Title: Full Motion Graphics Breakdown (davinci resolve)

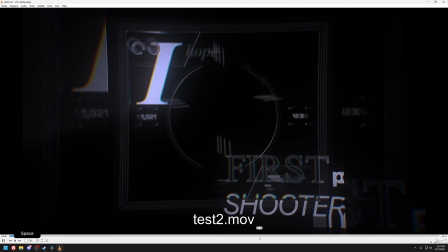1558s
Okay, so I just finished adding the effects over here. So now this part is now fully extended till the end of the drop.
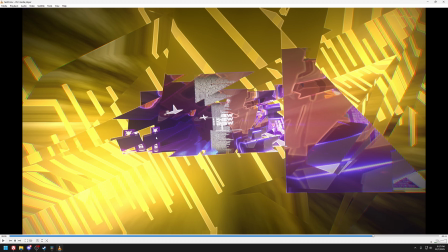1565s
Along with that, I also added these bars in the background. So they're meant to be waveforms.
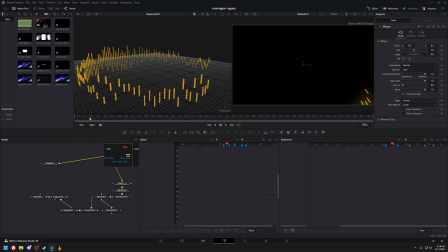1571s
I know it's not really visible, though I was following a tutorial and I'll also link it in the description. This is just a rectangle.
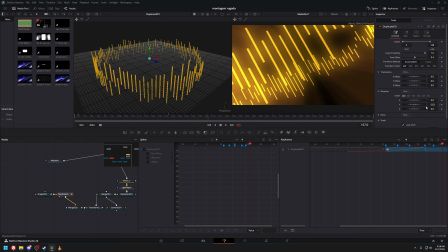1576s
I duplicated it 128 times to form a circle with the angle -2.82 on the Y rotation. So it makes a full circle. And then I keyframe the merge, the transforms, and I merge the camera in.
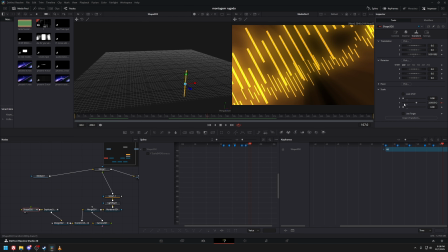1588s
Finally, this is the output. To make these move with the music, the tutorial, it told me for the scale of the Y, you can modify with MIDI extractor. And then you can use a converted MIDI file, which the tutorial also has a link for. But you can convert your audio file into a MIDI file and then move it in here, and then it'll animate with the music.
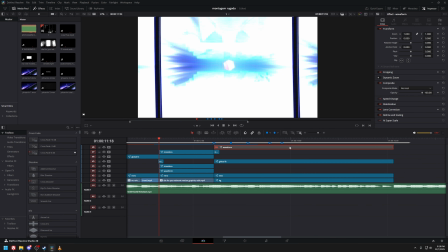1605s
So originally I have the waveform adjustment clip through this entire area, but I cut it up in the middle and then move one down here.
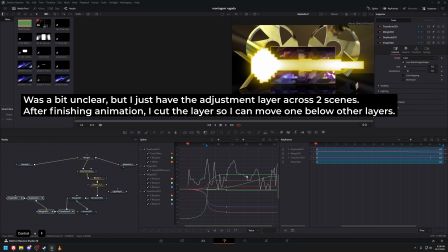1611s
If you look at my keyframes here, and then let me just select all here. I made it way past this adjustment clip itself.
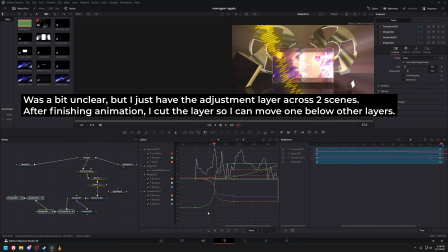1618s
So this is the first clip, it goes up to here. And then I cut it in the middle so that it finishes all the way over there. It's not really visible, but you can see it starting to rotate over here. So then when it cuts the next part, it's sort of like a match cut where the waveform is now down here and it rotates around.
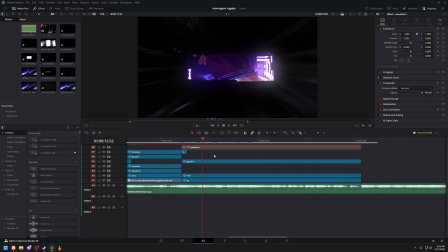1632s
This was actually pretty simple to follow. It's basically just the MIDI extractor, but that's it. I also added the background over here, which is the same background inside this section.
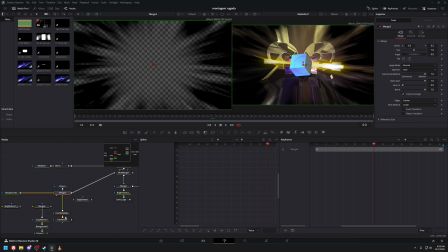1640s
Inside the transition, this speed lines part, which is with the fast noise and the coordinate space, I also copied it over into the background here.
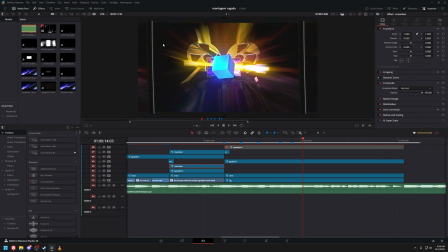1647s
And again, it's not too visible, but it gives it a nice flare right here.
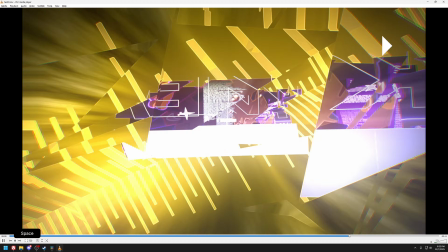1651s
You can see like the speed lines on the outside, and then it's animated, so it gives it a more chaotic effect, which is what I'm going for.
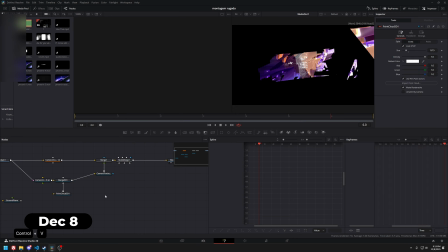1656s
The next part I wanted to add was the camera trackers.
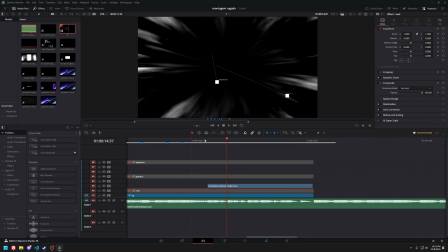1662s
This part, you're barely gonna see it in the actual video, but I wanted to add something like this so that on every single beat over here, it would show something on the screen, and it has no one's going to be able to read this, but it has a text of the node that it wants to represent. So like, oh, look, there's a transform 3D in the background.
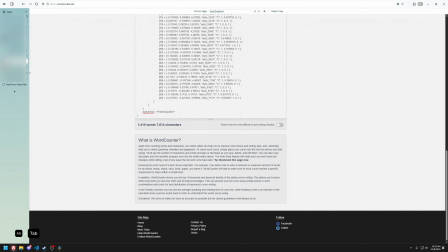1679s
So it's sort of like a behind the scenes tracer effect. So this is what I was trying to replicate, something like this.
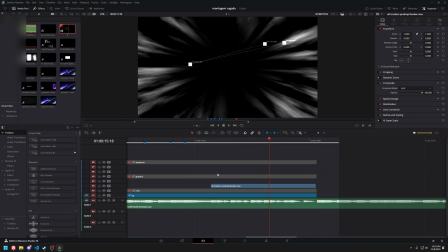1684s
Everything is tracked to the background and then it's all connected. So I wanted to do something similar here, and I will show you what that looks like.
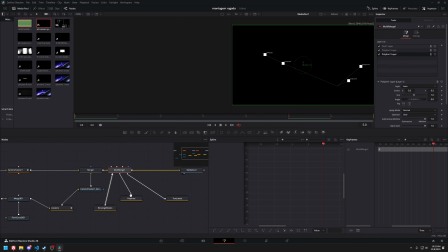1691s
So this is super laggy because the way I do it is sort of dumb, but essentially how it works is there's a camera tracker here. In this camera tracker, all you have to do is just click auto track on a scene and then click solve if it has enough points, and then click export. And then once you click export, it generates these, not this one, these 5 nodes. So the main thing is this point cloud over here.
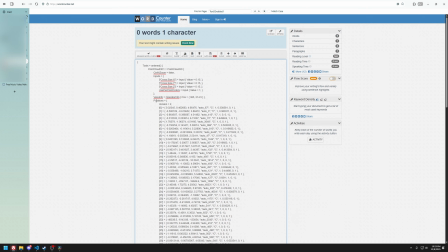1711s
So if I go into here, this is what the point cloud looks like. There's just a bunch of different positions and a bunch of different things called auto and then a number.
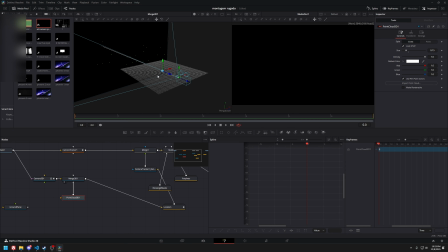1718s
So these are actually locators. So if I go into this point cloud right here, and then let's just select some random one, like this one. I can right click point cloud and then notice it's auto 24 and create a locator. And then now this locator is created. And then this, I'm not exactly sure what this does, but it helps, it moves the objects where it should be if you're merging it into 2D.
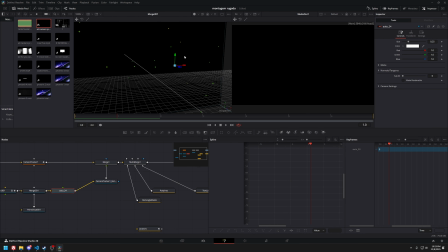1738s
So all I have to do is just put it into here. So now this exact locator is now helping it figure out exactly where it is. So this has a translation that's always fixed here, but in the 2D plane, it will be moving according to this locator. So that's what this is. It's just a bunch of different locators I scripted so that it would generate all of them at once.
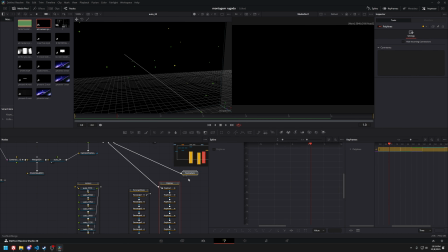1756s
And then a bunch of different rectangles, polylines, and text. So all of these are just here. Let's say I have this auto 24. I can just right click the center, connect with auto 24 position, and then it will be tracked to wherever that exact point was. This entire group here is just all of these rectangles all going into each other as mass, and then eventually coming out with these rectangles.
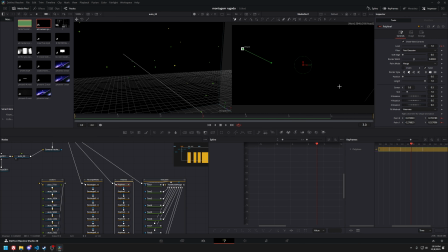1775s
And then same with the polylines and same for the text. The polylines are just, there's an XY point, and then it connects to two different random locators. And the text is the same thing. In the center here, I connected to two random ones, and then in the offset, I just offset it a little bit so it goes up to the corner.
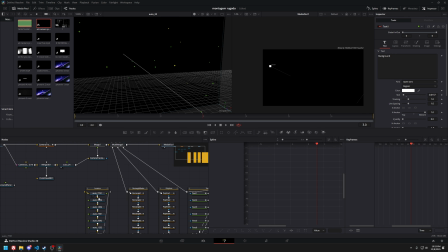1790s
And yeah, that's about how I made this part, but I probably won't be sharing the script because it's just super convoluted and very, very buggy. And then the entire thing was made with pretty much ChatGPT. It gets the job done. Because it's super laggy, I had to turn to a compound clip like this.